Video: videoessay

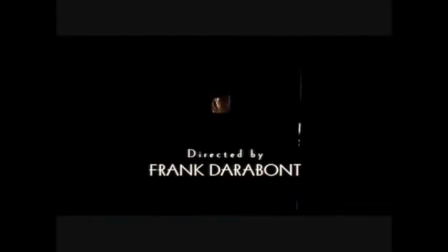0:01 For my video essay, I chose to do a compilation video of all the different scenes from the Shawshank Redemption where Morgan
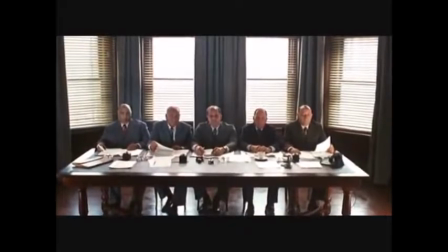0:08 Freeman's character went before the jail employees to see if he could be let out on bond.
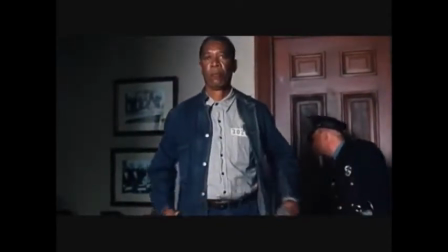0:15 This scene was kind of redone a couple times in the movie every time where he didn't get out of jail, and then finally the last one he eventually did.
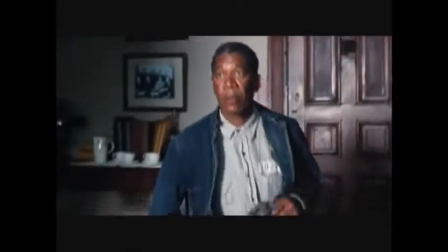0:22 I chose this just because it's interesting because it's basically the same scene over and over again.
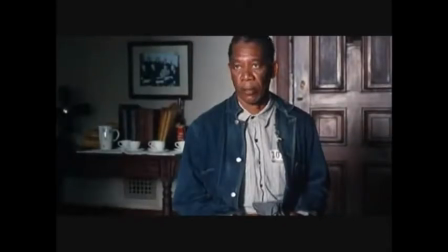0:29 They use all the same techniques, but the dialogue's different. Obviously, the outcome is different.
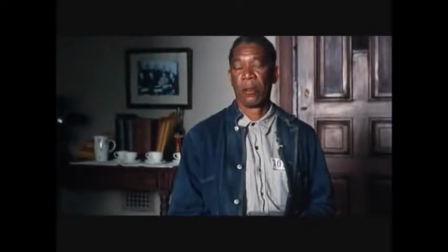0:34 So basically, one of the first things you'll notice about this is they're using the camera and focusing in on Morgan Freeman,
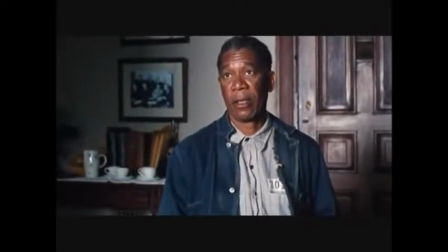0:41 and that's kind of a way of providing emphasis to him.
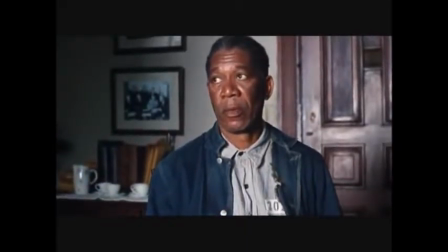0:43 So what they're trying to do is, as they focus in on him, he's going through why or why not he may or should get out of jail.
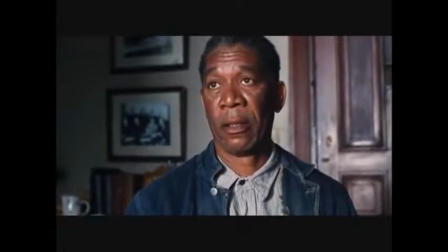0:51 So they're focusing in on him to basically take the audience away from the less important parts of the film.
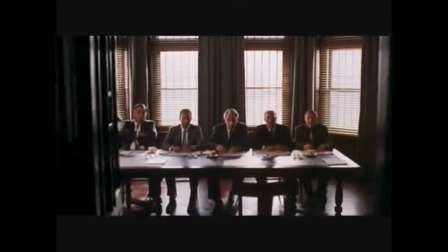0:59 Alright, and here's the next one. The same exact thing, same entrance and everything. You notice it also has a wide lens and it looks sort of like an ensemble cast,
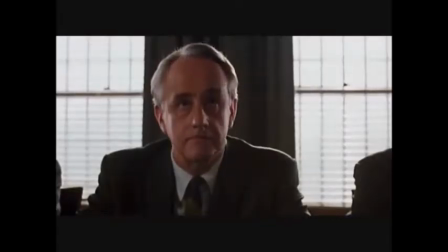1:08 but in all of these scenes they actually use a reverse shot where they have the camera sitting between the employees and Morgan Freeman going back and forth, back and forth. Another example of emphasis is when they're on Morgan Freeman.
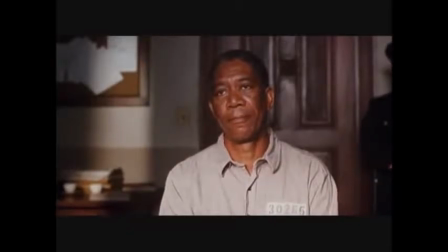1:21 They have the jail guard sitting in the back, and he's less important. So what they did to create this emphasis is having Morgan Freeman in the center,
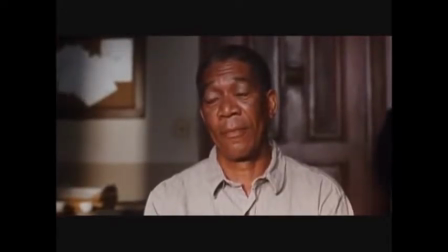1:30 once again zooming in and making him the focus rather than the jail guard.
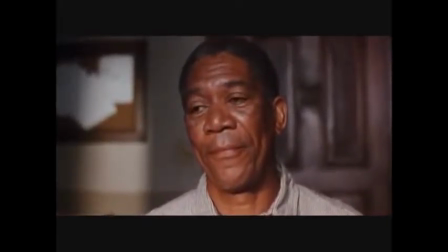1:35 Also, you can see that with the reverse shot, there's a good flow of the camera going back and forth between all the characters.
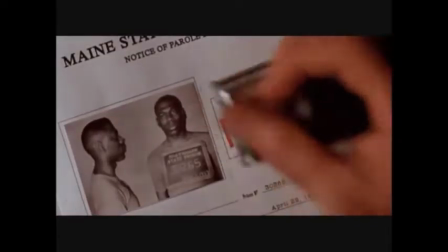1:43 There are some awkward moments that play into the emotions of Morgan Freeman.
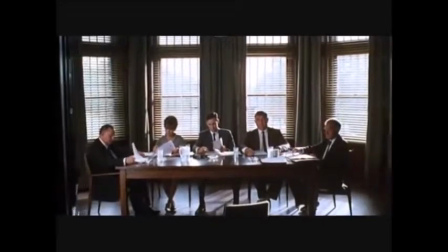1:52 Now we're starting with the next scene. One thing you notice too about all the jail employees is that the two on each side are actually facing away from the camera.
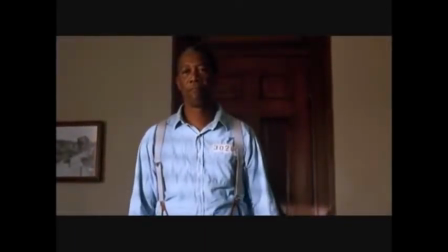1:59 That's to take emphasis off them, since mainly the person in the middle is the one doing the talking, this guy right here.
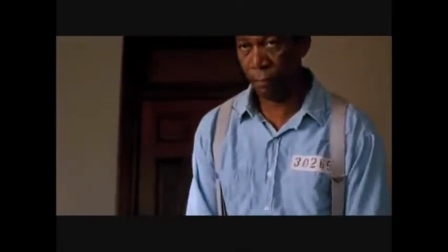2:05 So they zoom into him to give him emphasis and take away all the other people to make him the focus of the scene while he's talking.
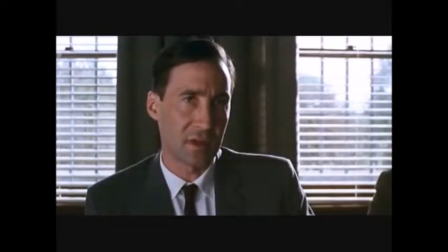2:12 So it's really just a narration between him and Morgan Freeman, even though we have 5 other characters including the guard.
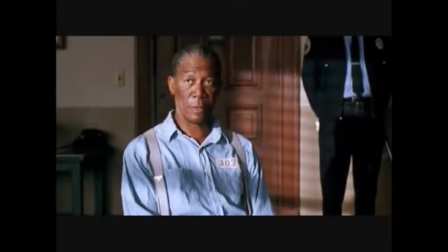2:17 And right here you can also see that we have good symmetry with Morgan Freeman in the middle, a little offset to the left, and then the guard without his face showing to maintain focus on Morgan Freeman.
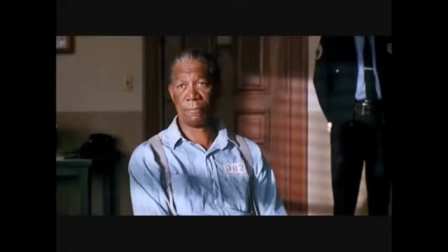2:29 One other small detail to note from the beginning was when Morgan Freeman walked in, you notice that he had a very small chair, didn't look very comfortable, no armrests or anything. All the people that worked at the jail actually are sitting in a lot nicer chairs with armrests.
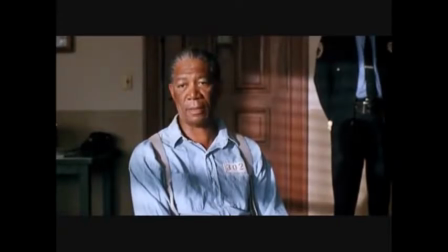2:42 This is actually something you might not notice, but it's actually something filmmakers use a lot to distinguish different characters and their roles, i.e. Morgan Freeman being a prisoner gets a not so great chair, and the people that work there actually get nicer ones,
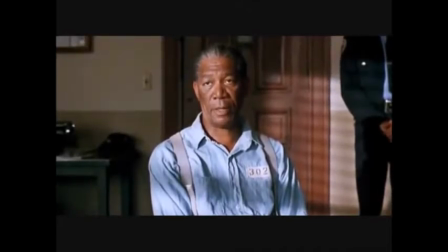2:57 and it's something you really don't notice as much, but it does play a lot into the film and describing the characters.
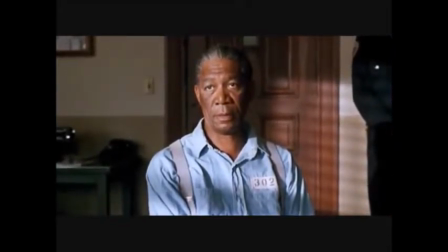3:03 The other thing I noticed about all these scenes is every time there's a very large lack of motion behind the characters.
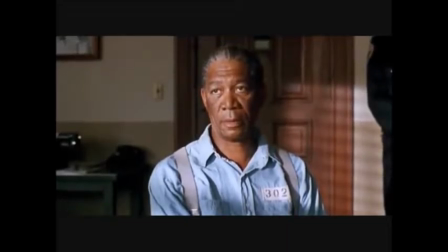3:11 I think the main reason for this is because the scene is more, at least in this case, is more about the dialogue,
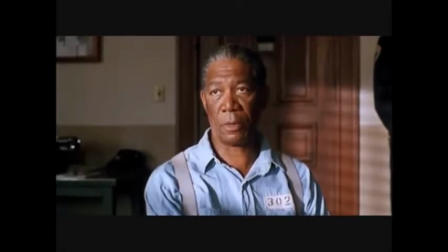3:16 and it's more about Morgan Freeman's character Red's story and everything.
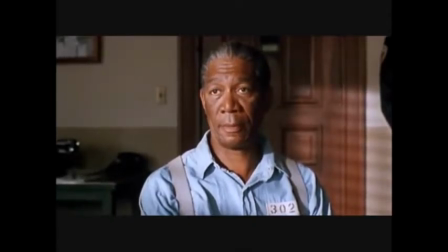3:20 So I think the lack of motion is basically because the motion wasn't needed, and they were trying to put more emphasis on the dialogue and the character.
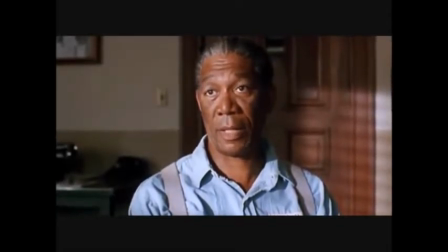3:29 You notice that every scene generally plays out the same way. Eventually they focus back to Red and zoom in on him as he's giving his speech.
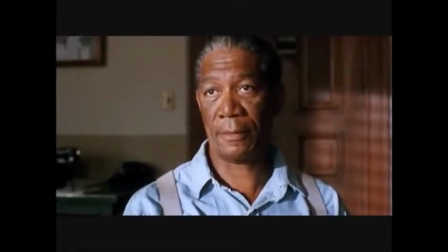3:37 This would be the final one. There's always a guard saying to his right in the back that that's kind of out of focus to take emphasis off of him.
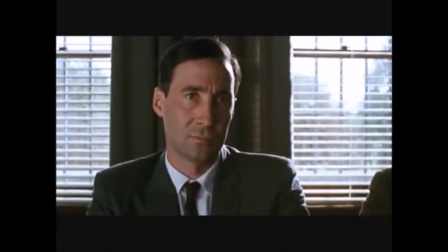3:46 They always pan back to the same person who's actually doing the judging,
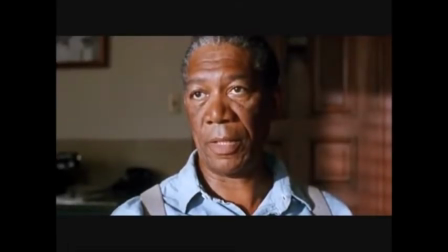3:50 who really is the second main character in the scene, because the other ones don't really play a part besides being there. It's interesting that all of these scenes were done exactly the same way, using exactly the same techniques.
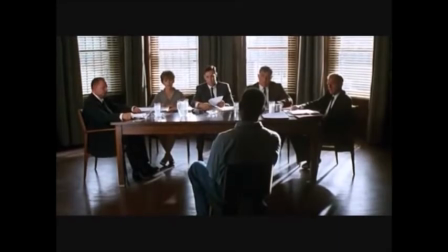4:03 Here's a behind shot of all of the characters in the scene.